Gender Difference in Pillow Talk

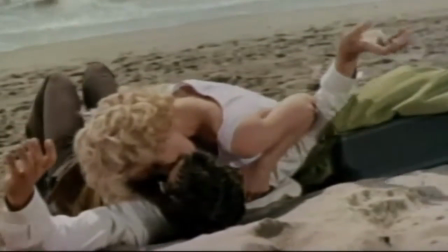0s
The 1950s-60s sex comedies often pit male and female leads against each other in a fight for sexual agency and dominance.
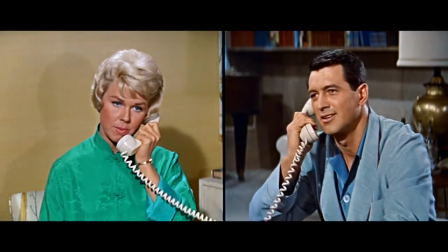6s
The quarreling duo typically hates each other at first sight, but in order to bed the woman,
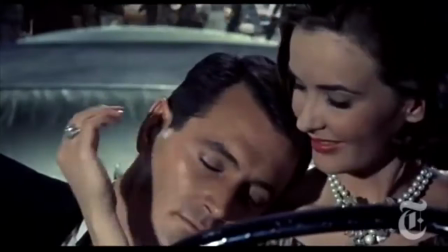11s
the man will pretend he is courteous, reserved, and at times even impotent to disguise his intentions.
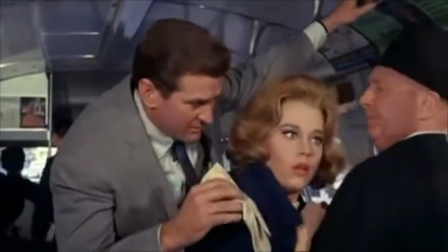16s
He adopts an alternate, often effeminate persona that conceals his hyper-masculine personality.
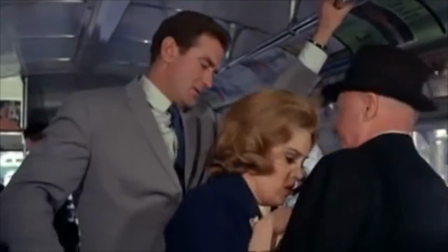21s
But his true, sleazy, indecent nature is physically manifested in his bachelor pad,
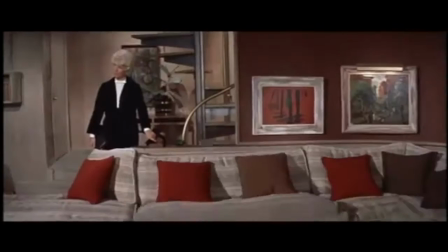26s
a suggestive space where music swells, lights dims, and couches convert into pull-out beds, all at the flick of a switch.
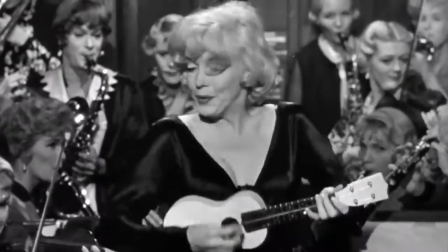33s
The female protagonists, in turn, embrace their sexual appeal and act as independent agents with a stronghold on their own lives and futures.
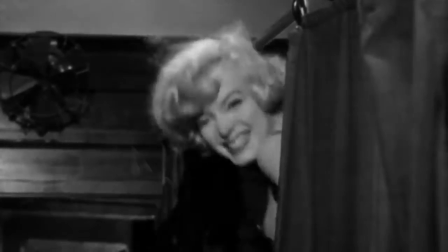41s
Some find that this reversion of gender roles blurs preconceived notions of masculinity and femininity,
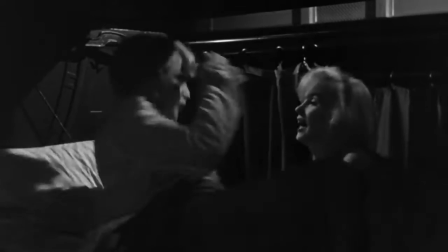46s
as the man assumes a more passive character and the woman a more active one.
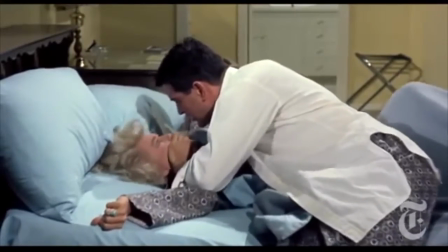50s
But a closer examination of Michael Gordon's Pillow Talk reveals that sex comedies actually uphold patriarchal characterizations through mise-en-scène and camera work.
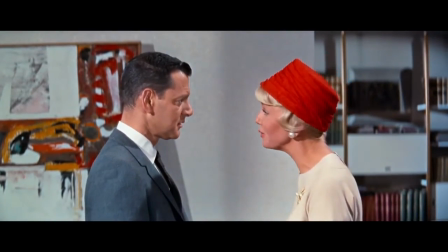59s
The basic plotline boils down to a battle of the sexes, a battle of wit and trickery.
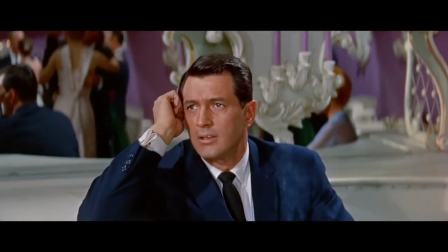65s
Chronicling the relationship between Brad Allen and Jan Morrow,
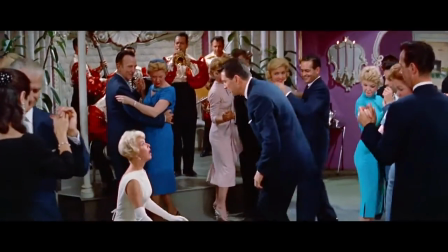69s
the film seems to depict Jan as a mature, classy woman who is more similar to Brad than expected.
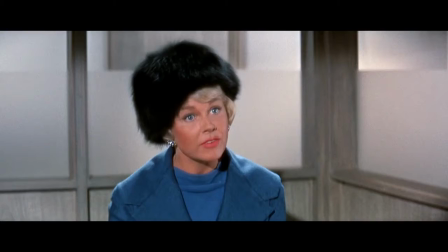75s
Sharp-tongued, successful, job-oriented, and well-dressed,
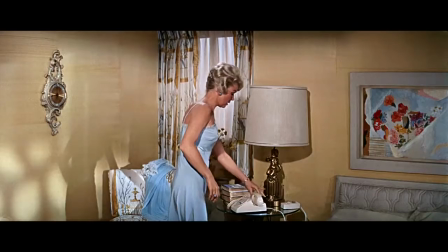78s
she seems to push against traditional portrayals of females as weak, compliant, and even incapable.
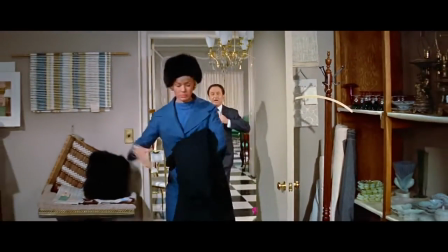84s
As progressive as this portrayal may seem, the film actually goes to great lengths to define Jan and Brad by their gender.
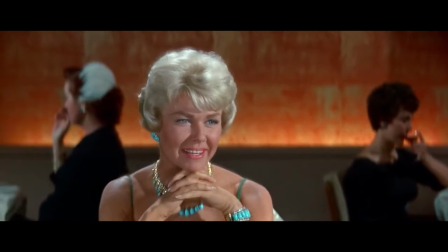91s
Jan as an enticing sexual object to satisfy the male gaze, and Brad as a masterful manipulator in their relationship. The male gaze, a term coined in 1975 by film critic Laura Mulvey, deems that the camera, and thus viewers, take on a masculine heterosexual perspective that casts a sexual voyeuristic gaze upon actresses.
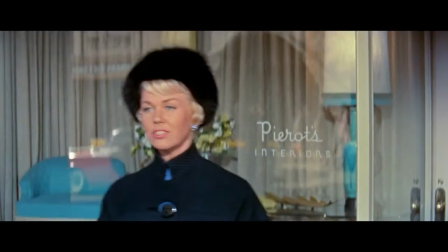113s
The viewers first see this demonstrated in the introduction of Jan Morrow. The frame catches her bare legs in a close-up shot and slowly pans upwards.
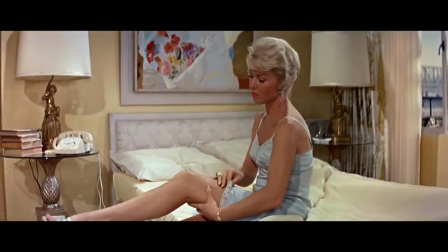121s
In ogling the slender legs,
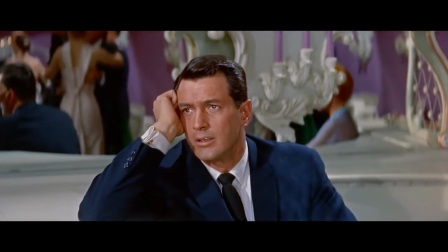123s
the audience fetishizes her body and instantly associates a sense of sensuality and femininity to her character.
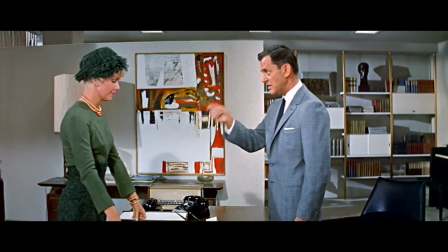131s
She must be sexualized in order for romance to exist, since sex comedies function on the basis of gender differences.
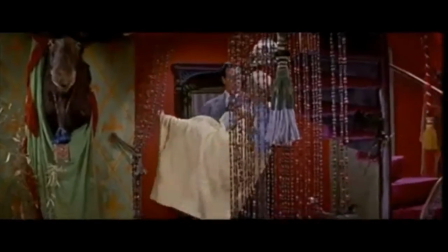137s
In this era of romance, women seem to merely move from the kitchen to the bedroom.
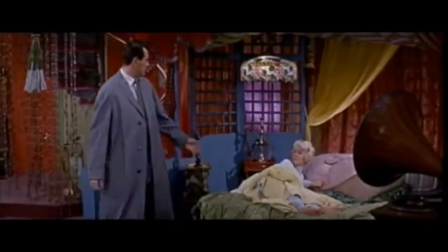142s
They are still bound to domesticity.
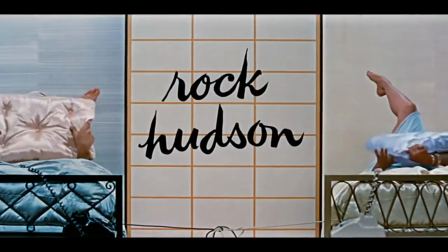145s
The title sequence, in the same way, emphasizes a need to pit femininity and masculinity for the sake of erotic suspense.
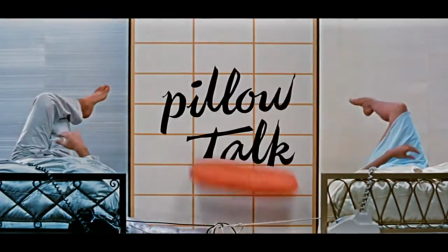152s
The panel room divider biparts the image, separating two individuals who are clearly a man and woman.
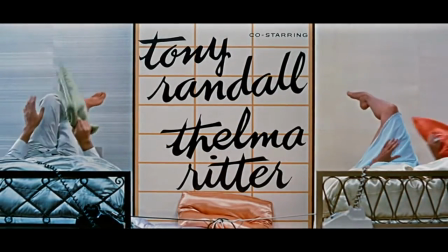158s
There is no face reveal, but nightgown-clad bare legs on the right pose a striking visual incongruity to the larger pajama-clad legs on the left.
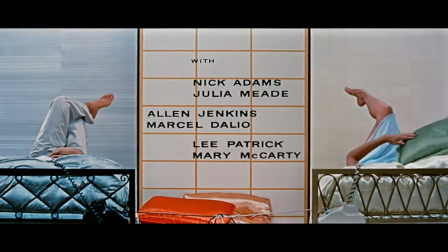166s
Her exposed skin denotes a feminine sensuality, while his clothed limbs deny the viewer of any voyeuristic pleasure.
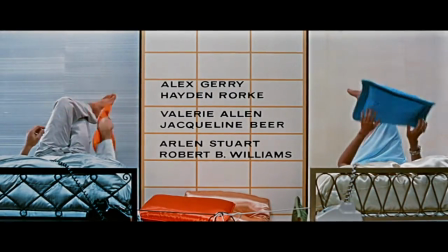173s
The gender difference also seems to manifest in use of shapes and color palettes.
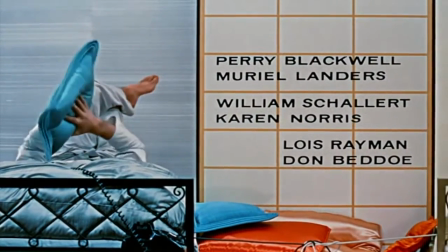178s
Brad's room proffers a boyishness in the blue walls, bedding, and pajamas, since blue has historically served as a male signifier.
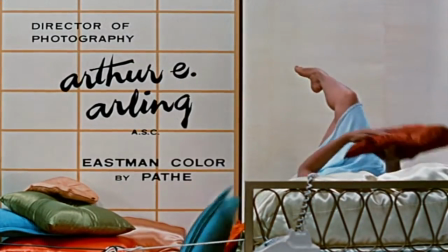185s
It contrasts with the warmer, more neutral tone seen on Jan's side. The difference in headboards is also apparent.
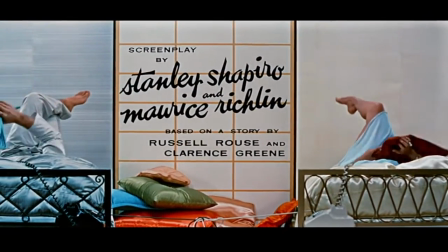192s
The squarish hatching of Brad's implies structure and order to the man,
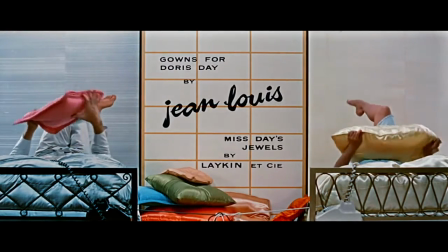197s
whereas the curvature of Jan's design seems to hint at her unpredictable nature.
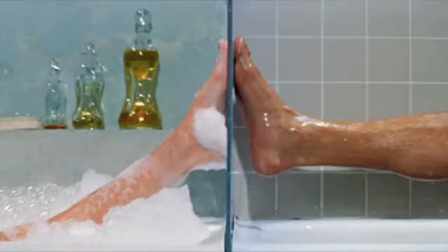202s
We see this at various instances in the film, where Brad is associated with squarish order and Jan with freeform luxury.
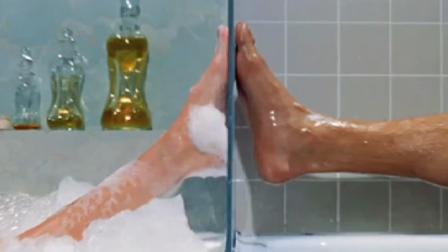210s
This difference is even further stressed in the film's use of split-screen technology,
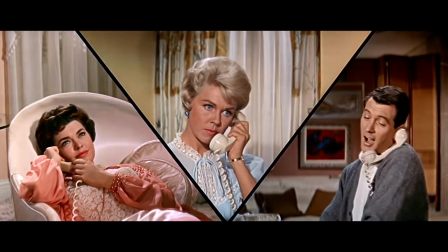214s
forcing a physical separation and juxtaposition of spaces and the viewer's comparison of them.
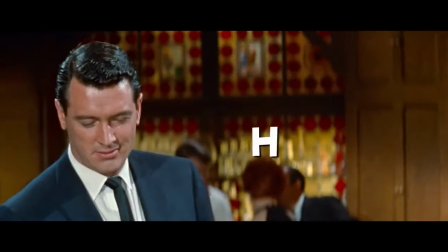220s
Through these means, the film clearly establishes a heteronormative gender difference from the instant it starts.
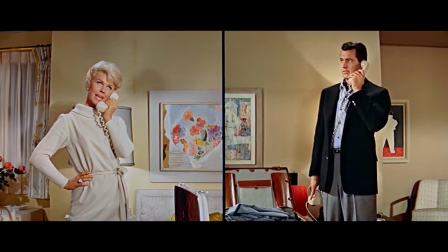226s
So even if the film uses masquerade to play with subversion of patriarchal gender roles,
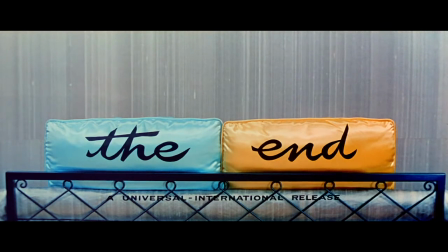230s
it ends up falling back into traditional stereotypes the moment Jan overlooks Brad's deception.
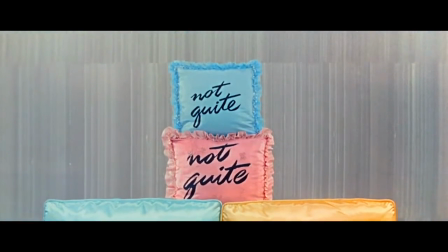236s
This ambiguity of gender portrayals prompts viewers to question if sex comedies can really be deemed as progressive.